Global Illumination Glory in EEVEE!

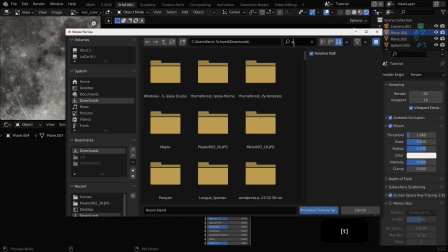(8:02)
So we plug in a new texture right here,
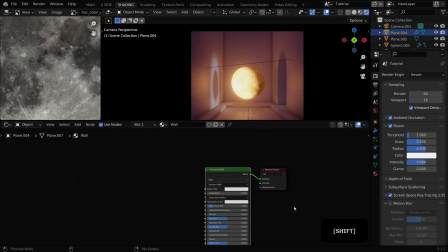(8:06)
which will be this texture I found on textures.com, doing a simple
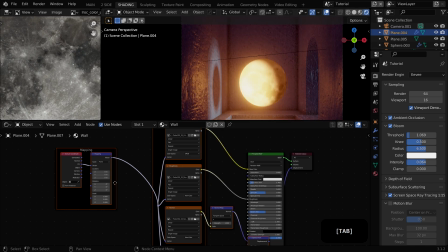(8:13)
shader setup here, unwrapping of course the room, and then I can massively decrease the
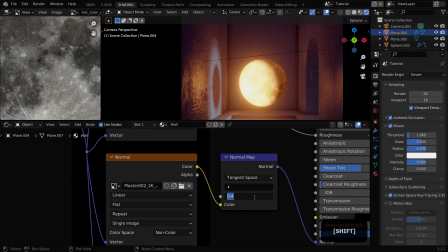(8:22)
bump mapping because it's way too strong for my taste. It should be only very small effect.
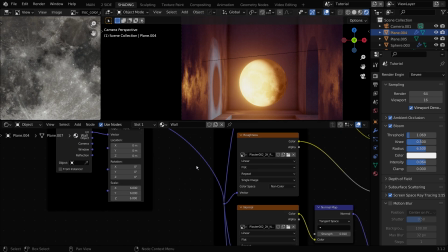(8:28)
I feel like the texture is a bit too small for my taste. Increase the resolution there.
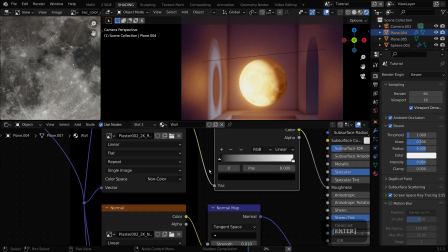(8:34)
And now the most important part here is playing around with the roughness,
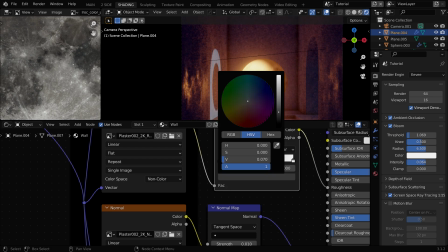(8:37)
because the interaction between glossy parts and more rough parts with this light make the scene look awesome.
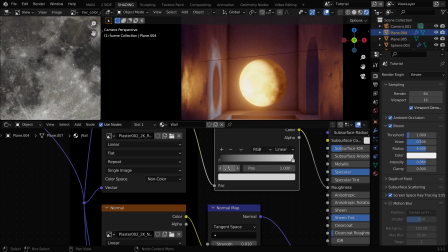(8:46)
And I change the contrast, decrease the contrast a bit,
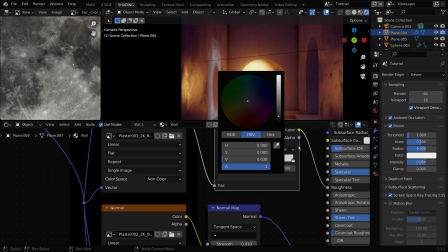(8:50)
and shift everything a bit to a more grayish tone to make only subtle contrast changes.
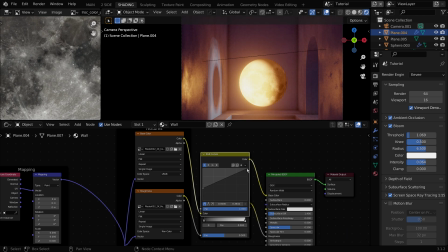(8:57)
So there are some wet pieces which kind of look more wet and some parts where the wall looks a bit more dry.
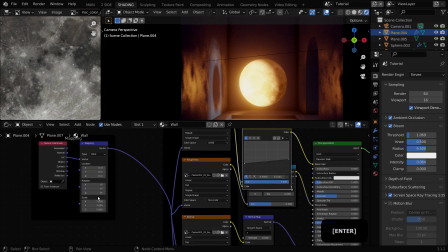(9:04)
Doing the same basically with the curves layer or the curves adjustment to keep the color detail in my main channel,
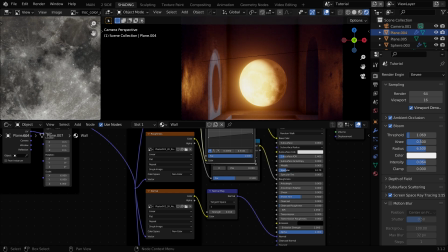(9:12)
in my color channel, but reduce the contrast a lot. You could have used the contrast and brightness nodes for that as well.
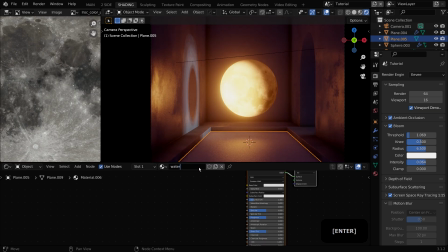(9:20)
Now let's create the water shader. I'm using a principal shader and I plug this water texture, which is a preset in Blender, right in.
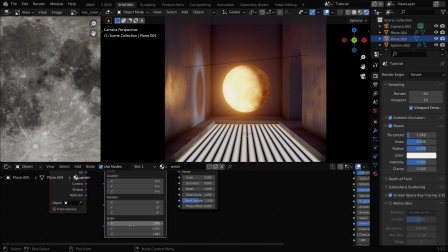(9:31)
Let's have a look at that. Press Ctrl T with Node Wrangler and enabled to add a mapping node to
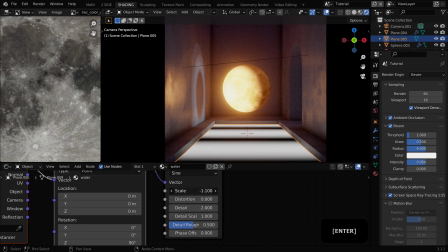(9:39)
that and rotate it on the Z-axis to make the water parallel to the camera. Add in a bit of detail and distortion to get rid of this uniform look and make some random waves, just like you see in nature.
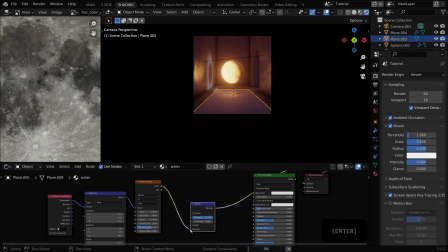(9:53)
We use that map as a bump map, which is fed into our normal input of our principal shader. to create the waves.
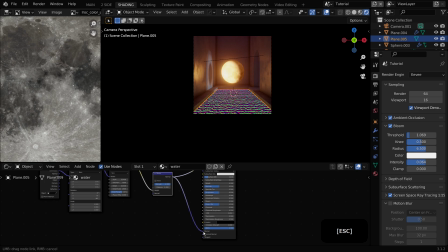(10:01)
Basically, the material is just a very reflective, glossy material with a bluish kind of color.
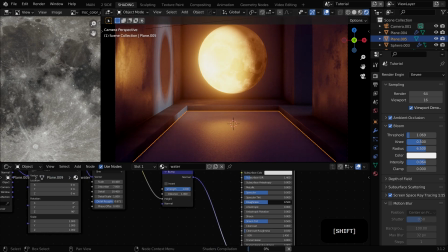(10:09)
And it's really reflective, but the bump mapping adds the visual interest there. And it also can be animated, which we'll do later on.
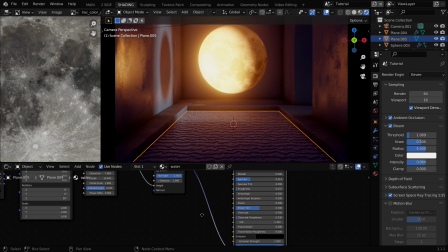(10:22)
And again, this bump mapping should be very, very, very subtle and
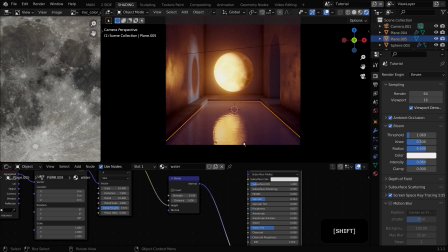(10:29)
decrease it to a really low amount there.
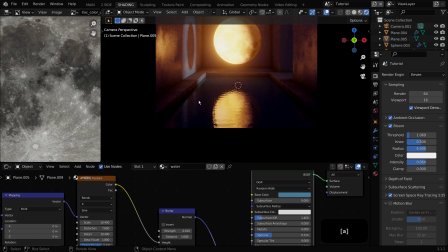(10:35)
Let's make the color a bit darker and more bluish.
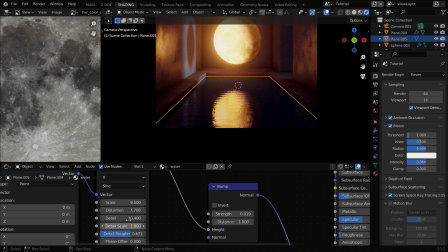(10:42)
These are not real colors, of course, of real water, but it's it's a creative piece, and that's totally okay to do so.
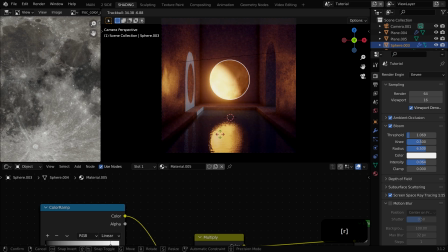(10:53)
Now, you can see if I rotate this,
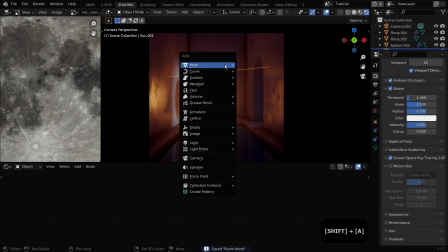(10:58)
this really shows the effect of this global illumination, which is really, really awesome.
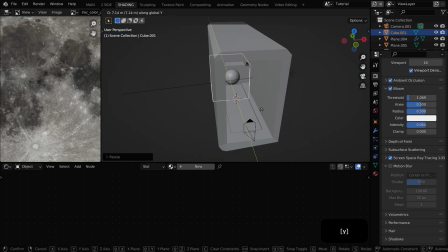(11:05)
And in combination with volumetrics, it really comes to shine.
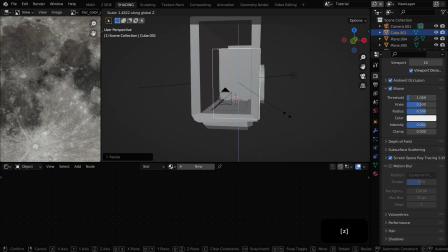(11:09)
In the latest version, this really works pretty good.
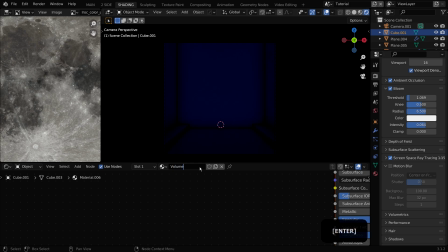(11:13)
For the volumetrics, I add in a cube, which will be my volume cube. And in there I plug in this principal volume shader.
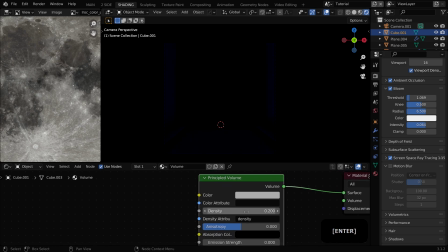(11:24)
Of course, plug it into the volume, not into the surface. Yeah, and I think now I realized that.
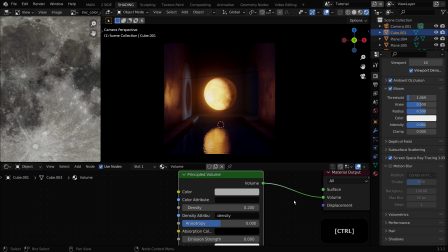(11:34)
Otherwise, it will look very dark.
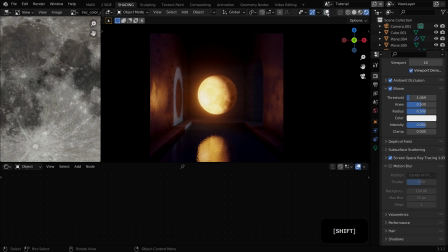(11:36)
And yeah, now you can play around with the density, really decrease the density and increase the intensity of our sun lamp. And then you get these really, really nice light streaks going.
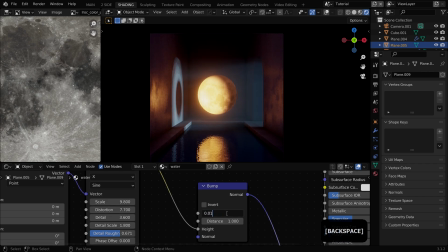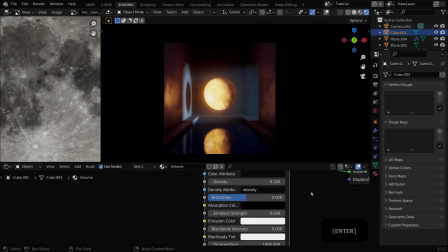(11:56)
Decrease it a bit as well, because I want
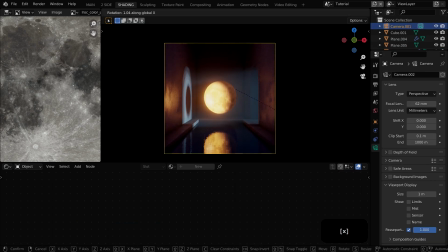(11:59)
the back wall to be visible still and not vanish in complete darkness.
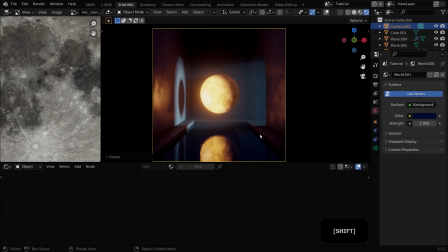(12:07)
And in this lighting stage, it's all about finding the balance between our environment light, our main key light, and the scene emission. So this is important right here.
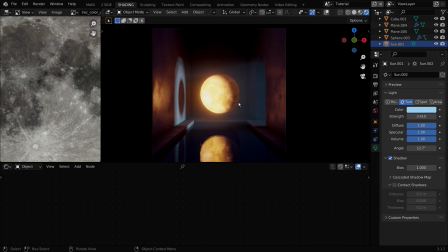(12:25)
And that's what I meant by decreasing the intensity a bit,
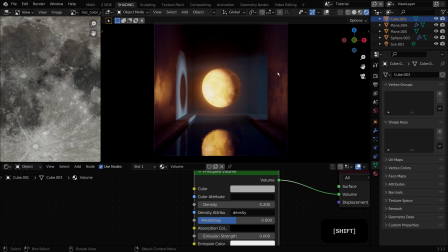(12:29)
because I felt like this was a bit too strong right here.
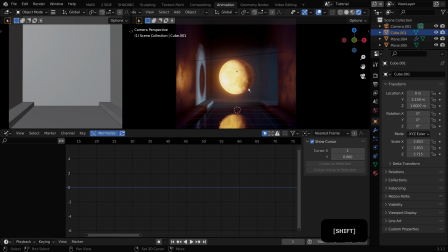(12:37)
And now we're gonna go over animating our scene, which is pretty fun. And I think I never did something like that on the channel, but we'll of course keep everything beginner friendly right here.
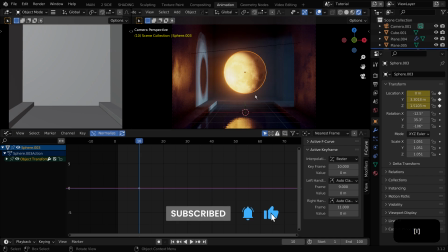(12:50)
So go a few frames ahead on the timeline and place a location and rotation keyframe right there.
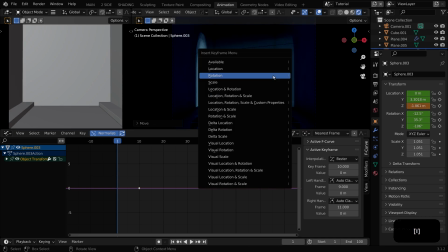(12:59)
Go back to the beginning and move the sphere down below the scene at the same keyframe as right here.
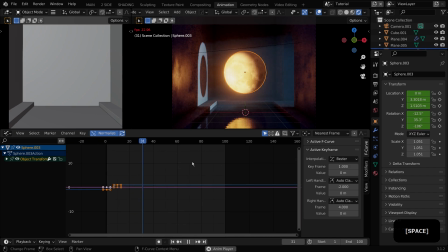(13:04)
And you see the sphere popping out of the water. And of course, do the same thing on the end, because we want to have the sphere fly out of the frame.
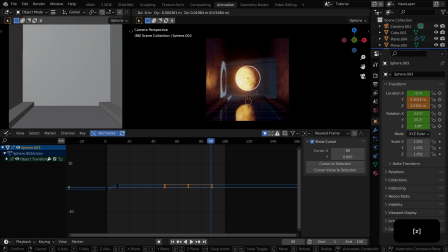(13:14)
We want to keep a few frames of darkness right at the end,
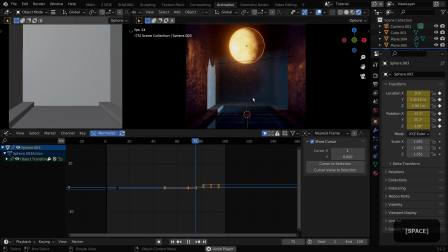(13:19)
because if we loop our scene, like you see me doing here, this will look a bit more natural.
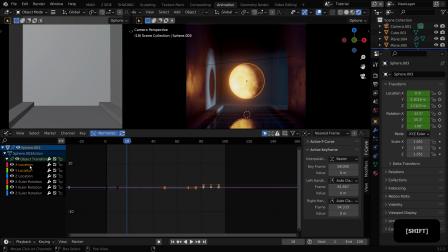(13:26)
So get rid of all the unnecessary keyframes like the X and Y and
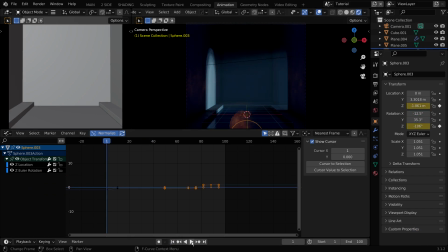(13:35)
location and rotation, basically, because we only want to rotate and move our sphere on the Z-axis, which is pretty handy right here, and gets rid of a lot of unnecessary information.
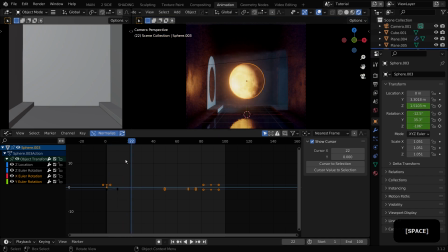(13:50)
Okay, now I rotated the sphere in the beginning about 360 degrees on the Z-axis and placed 2 keyframes right there,
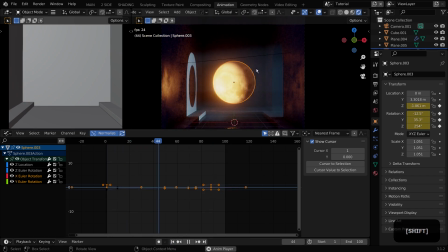(14:00)
and did the same thing at the end to make the sphere rotate as it flies out of the water.
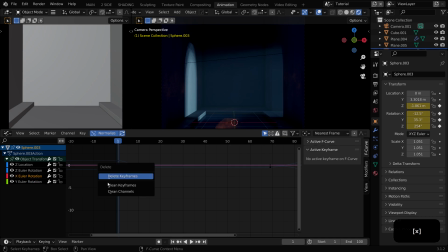(14:09)
And now for the timings, we can select our keyframes and change the interpolation modes to make that start and end a bit more smooth, because at the moment it just starts, flies out of the water and stops.
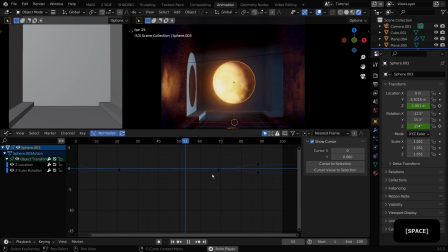(14:24)
And by using the bounce interpolation on the start and end keyframes,
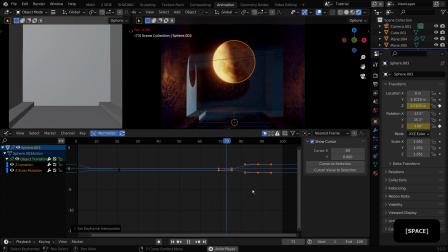(14:28)
this creates kind of this bounce effect and this kind of smoother animation. Not using it at the end, but at the start it looks really good,
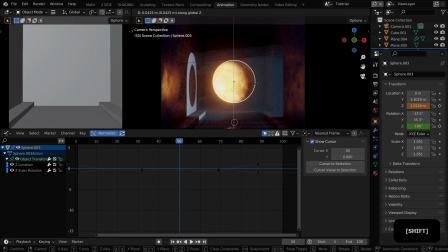(14:38)
moving and spreading the keyframes a bit on the timeline to make it a bit slower and a bit more natural. Yeah, this really looks awesome. I've added in this keyframe right in the middle and dragged it a bit down on the Y-axis.
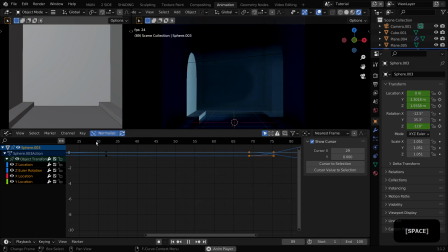(14:53)
This creates the illusion of it hovering in the air, because if this is a rule which is very true for all types of animation. Never ever have something standing still in the scene, completely still,
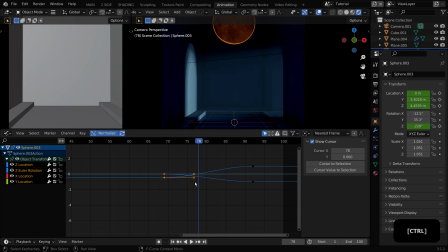(15:08)
especially organic parts or characters or things like that, because this really looks fake. It should be always should be moving, and even if it's just a very tiny move, and this really improves your animations right here.
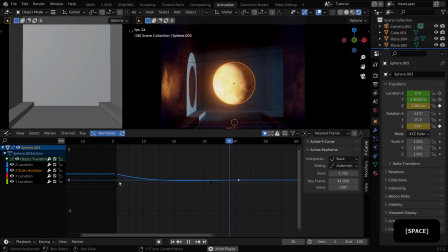(15:27)
So I'm making a few changes to the timings here.
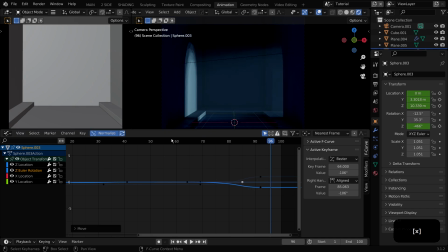(15:32)
So I'm dragging the position keyframes a bit on the timeline.
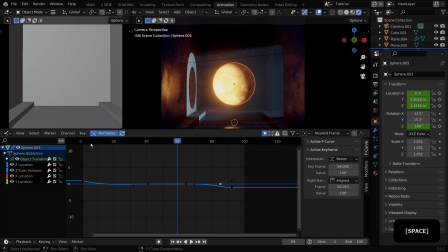(15:38)
So the position keyframing doesn't end where the rotation ends. This kind of offsets both animations and really enhances the look as well.
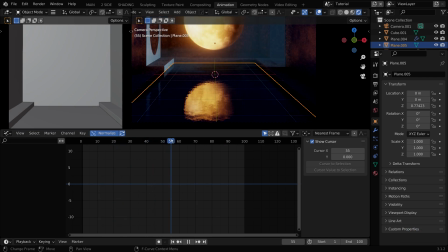(15:49)
And with these 2 or 3 very easy rules and techniques, you can create some pretty good looking, dynamic, and for most of all, real looking animations.
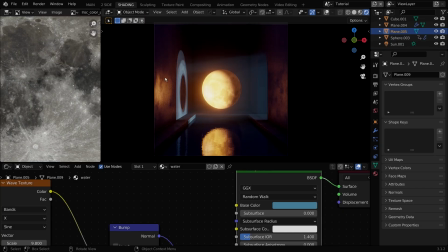(16:02)
Now let's look at our water and make the water move a bit.
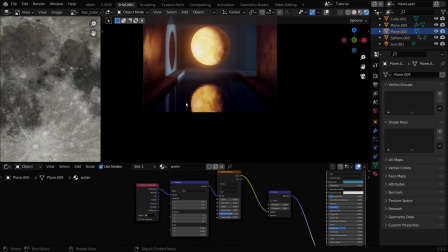(16:07)
We don't use water simulations for that. We just animate our texture.